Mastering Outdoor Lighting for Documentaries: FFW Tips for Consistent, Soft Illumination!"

Yo, what it is, what it does, what it was, or whatever. I'm here for someone, somewhere, somehow to help them out get through the creative constraints of creating stuff. That person that wants to know how to light and use their composition to make everything look bright and all right. So you don't have to go through the mental cascade that I had to go through to get where I am, trying to help that individual. Anyways, I'm shooting today. I'm showing today this documentary that I did with my man Alex Acosta. Shout out to him at Prestige Films. We did this documentary in Virginia, one of the places where slaves used to live,
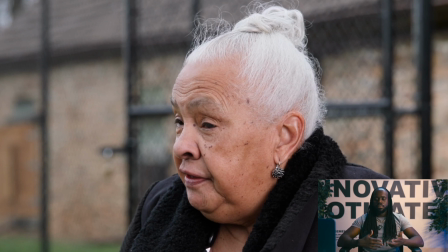[0:38]
and to be able to go over there and shoot and be a part of the history of it was pretty cool. And yeah, man, this is how we went about it. And I'm gonna tell you the safe route, the crazy route, and some of the things that we went through and stuff to look out for when you're starting to do outside shoots.
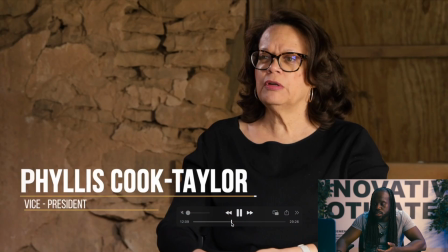[0:58]
All right, so I'm just gonna show you the different elements of what we went through for this
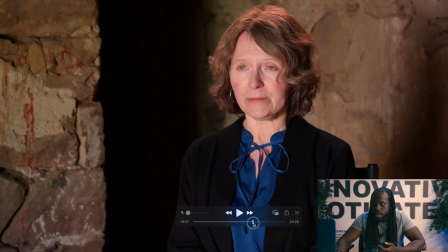[1:02]
because it looks like everything was fine and dandy, but it was pretty crazy at first.
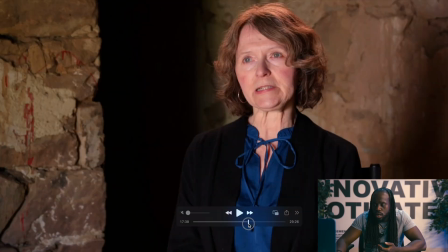[1:07]
So I'm gonna start out with my guy here.
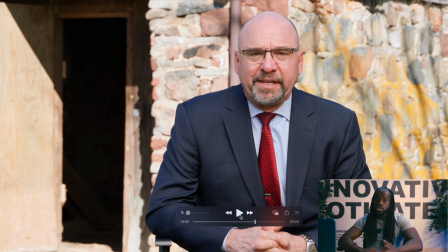[1:13]
So these are great accidents, and you look forward to them when you start to become a better cinematographer. Your eye starts to see them. So what we're looking at here, now, first and foremost, this guy's eyes are wide open.
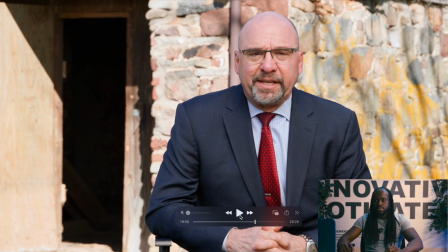[1:28]
Well, not necessarily wide open, but I guess that's the threshold of openness that he has within his eyes. All right, so this is what I'm trying to say. His ability to open his eyes that much, you really had to pay attention to. That means we're diminishing the sun a lot
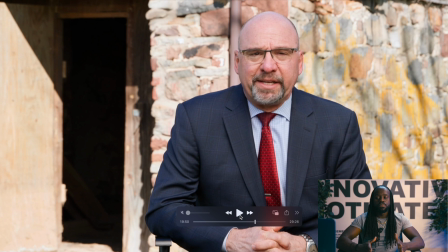[1:47]
more where he's being located in the scene. Because as you see in the background, how the sun is hitting that brick wall, it is blasting it like crazy. So at this point, the point of control is making sure the back brick wall is not
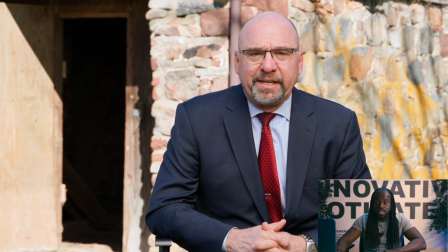[2:08]
overexposed so we don't lose all that information. So you can still see the separation within the cracks, within the details that come between this brick wall. One of the hardest things that you have to go through when you're shooting outside is time. And if you don't have time on your side, that's when your fundamentals come into play.
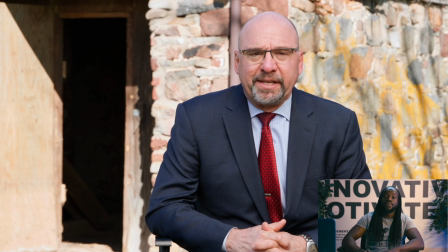[2:28]
You can only have fun when you have your fundamentals. Why am I saying that? When you're crunched for time, people are being late, stuff is not working out how you planned, you were supposed to get here at this time because the sun was going to be located at this position,
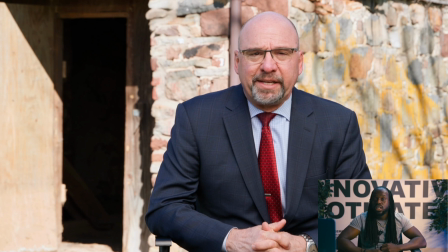[2:45]
and since you're like 3 hours behind, so this is what we basically had to do. So the reason why I say your fundamentals are really important is because of the fact that when your back is against the wall, if you know your systems will always work.
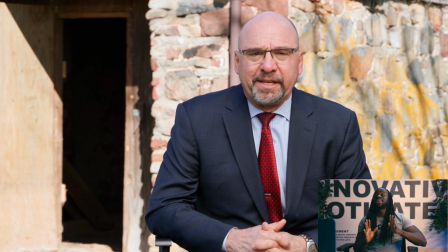[3:01]
If I know what to do at every scenario just to make it look okay, because your client doesn't care if you're creative or not. Your client doesn't care if you're gonna make it look cool. Your client cares if you can create the product that they want.
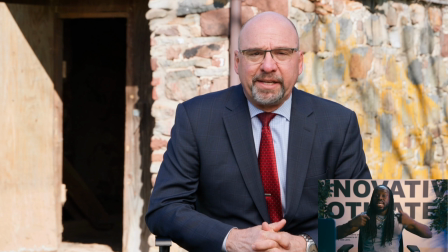[3:16]
So at the end of the day, I know fundamentally inside of my soul what looks okay and passable. So since this was our first time, on the first day, I knew that we're late, so we're gonna have to make this whole thing look soft.
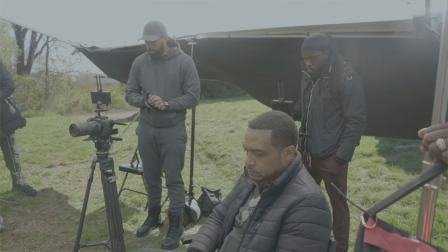[3:35]
So we created a tent right over him.
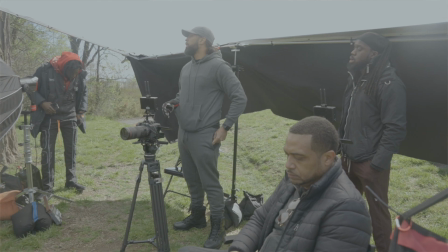[3:38]
I think it was a 12 by 12 to diffuse the whole entire sun and that little sector that we are in.
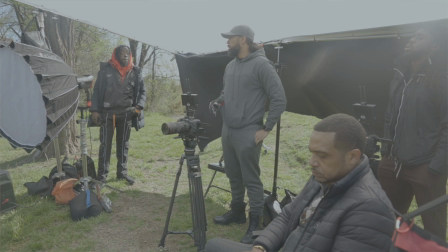[3:44]
So that's why you see no elements of any shadows on his face right now.
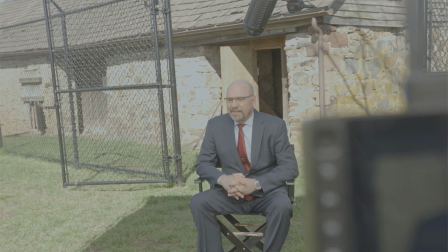[3:51]
And you see later in the documentary, I start to get more creative.
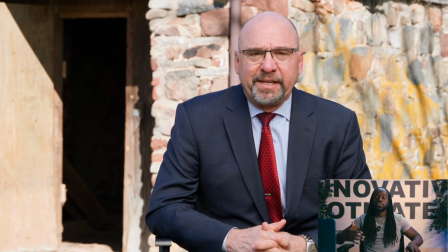[3:57]
Why do I get more creative? Because I was on the field for a lot longer, so I have a lot more time. So this was the first day.
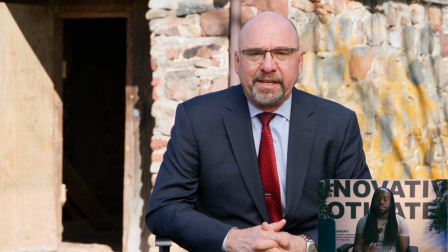[4:04]
And the second day, then we start to add a lot more elements so we can get down into that beautiness of cinematography and creating those frames and those shadows and those separations. But right here, I had to just put a whole tent right over him.
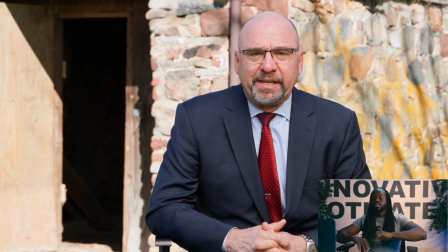[4:21]
We call it a 12 by 12 overhead. So we're just blasting him with a whole bunch of soft light. I didn't even have time to put a neg on the side of it to try to create any type of interesting shadows on his skin. The only thing that we were lucky, we opened the door to add a little darkness on the side.
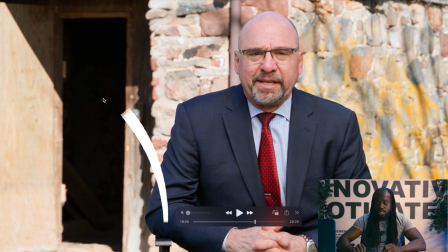[4:40]
We actually should have put a light inside of there to try to mimic some type of luminance. It just looks like the void. It looks like you're about to walk into the supernatural. But you can see how the door is overexposed, but we're not overexposed on the sensor,
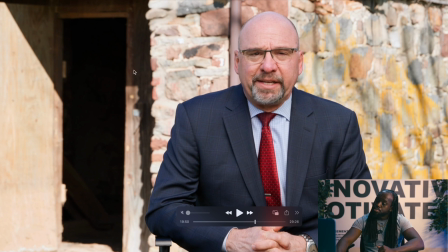[4:54]
but your eyes look like it's really bright there. this brick was really, really cool because all those elements there. And this, you see this branch of this tree? This just adds another dimension of this wall. So again, we're just adding interest.
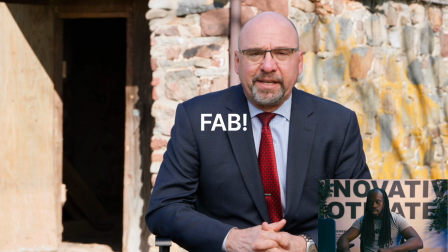[5:13]
So this is still considered fabulous shot on my hat, on my part, because I understand the fundamental. If I have the fundamentals, then I have a foundation. If I have a foundation, then you can have fun. So understand how to deconstruct your shoots.
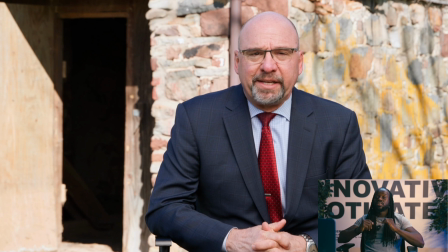[5:32]
If everything goes wrong and everything goes crazy and you're dealing with chaos, you always go back to your fundamentals. In my head, unconsciously, I always know I can walk it in the dark and tell people where to put different stands just by talking to them,
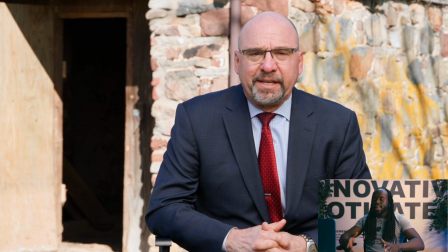[5:49]
because I just understand it, because I've just done it so much. So adding soft light all over the frame usually works. It's technically speaking, it's usually flat when you're just putting consistent light all over the place on one thing, on one subject.
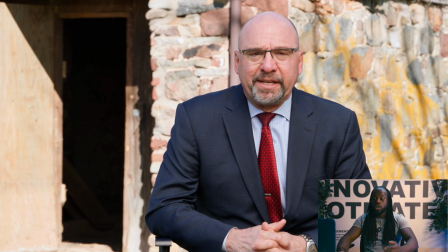[6:06]
But look, again, like I tell you, clothing is very, very important. He doesn't have bright clothing, his darker clothing compared to his skin, this brick wall, this dark little shadow at the end.
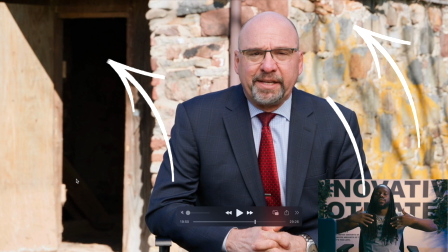[6:18]
All those elements create cool frames. Think about that as we proceed.
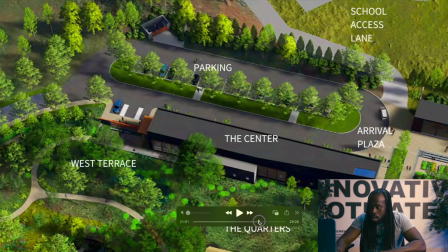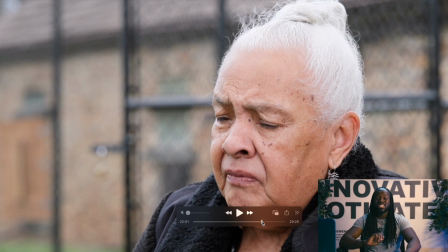[6:29]
So building this structure was hard. It was extremely, extremely windy day,
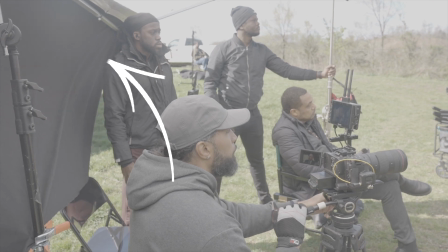[6:34]
and we had to do a lot just to keep our overhead consistent and not fly away.
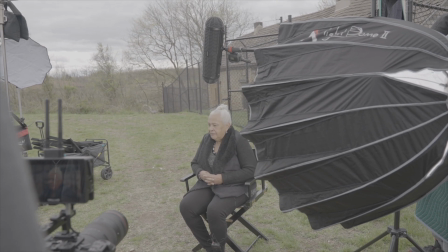[6:41]
Again, she's the first day. We had to light her. We had to position her with just sun and filtration.
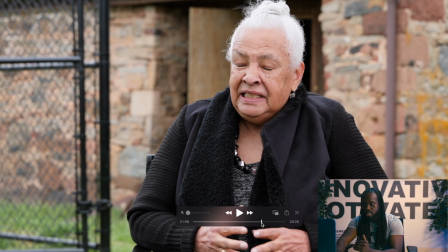[6:50]
Sun and filtration. Sun and filtration. And that's why you really don't see different elements in her skin. But anyways, like I told you, I had to get the client what they needed. This fence was probably not the most beautiful thing, but they put this fence up when we did our scout.
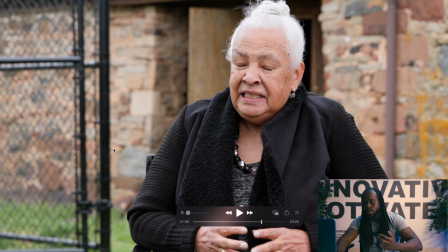[7:08]
It wasn't there. When we came back, it was. And these are the things you have to deal with, and you have to instantly get under control and understand it. So put it in position. Make sure you don't put the fence behind her head, because then it starts looking crazy.
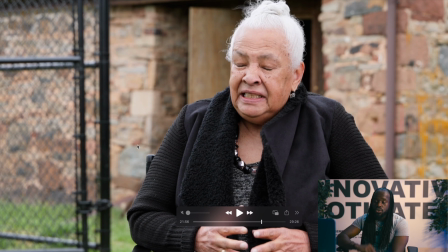[7:23]
Again, so we positioned her right in front of the dark door, the dark door of voidness that I talked about earlier. I didn't like that, so put her head right there. It makes it look a little bit better because it's dark to light, dark to light, dark.
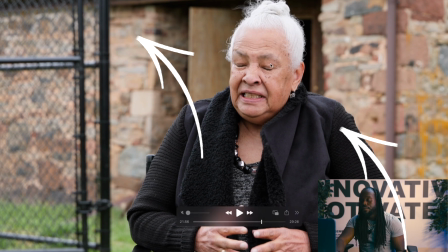[7:40]
She's light skinned. She has dark on her. We have the brick wall, of course,
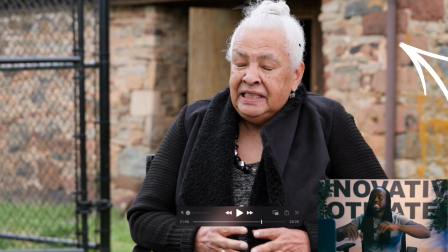[7:47]
and this overhead is casting this consistent soft light.
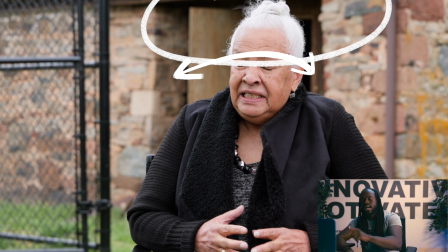[7:52]
Now, it's not as bright as earlier because the time changed. I think we're around 2 o'clock right now.
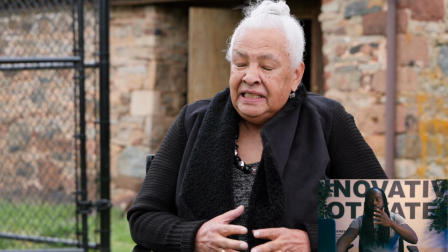[7:57]
So boom, yeah.
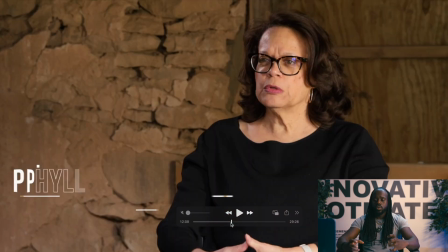[8:00]
So we actually went inside the little house where the slaves used to live in this part of the shoot. Again, she didn't feel comfortable staying outside because it was real windy. It was getting really, really cold.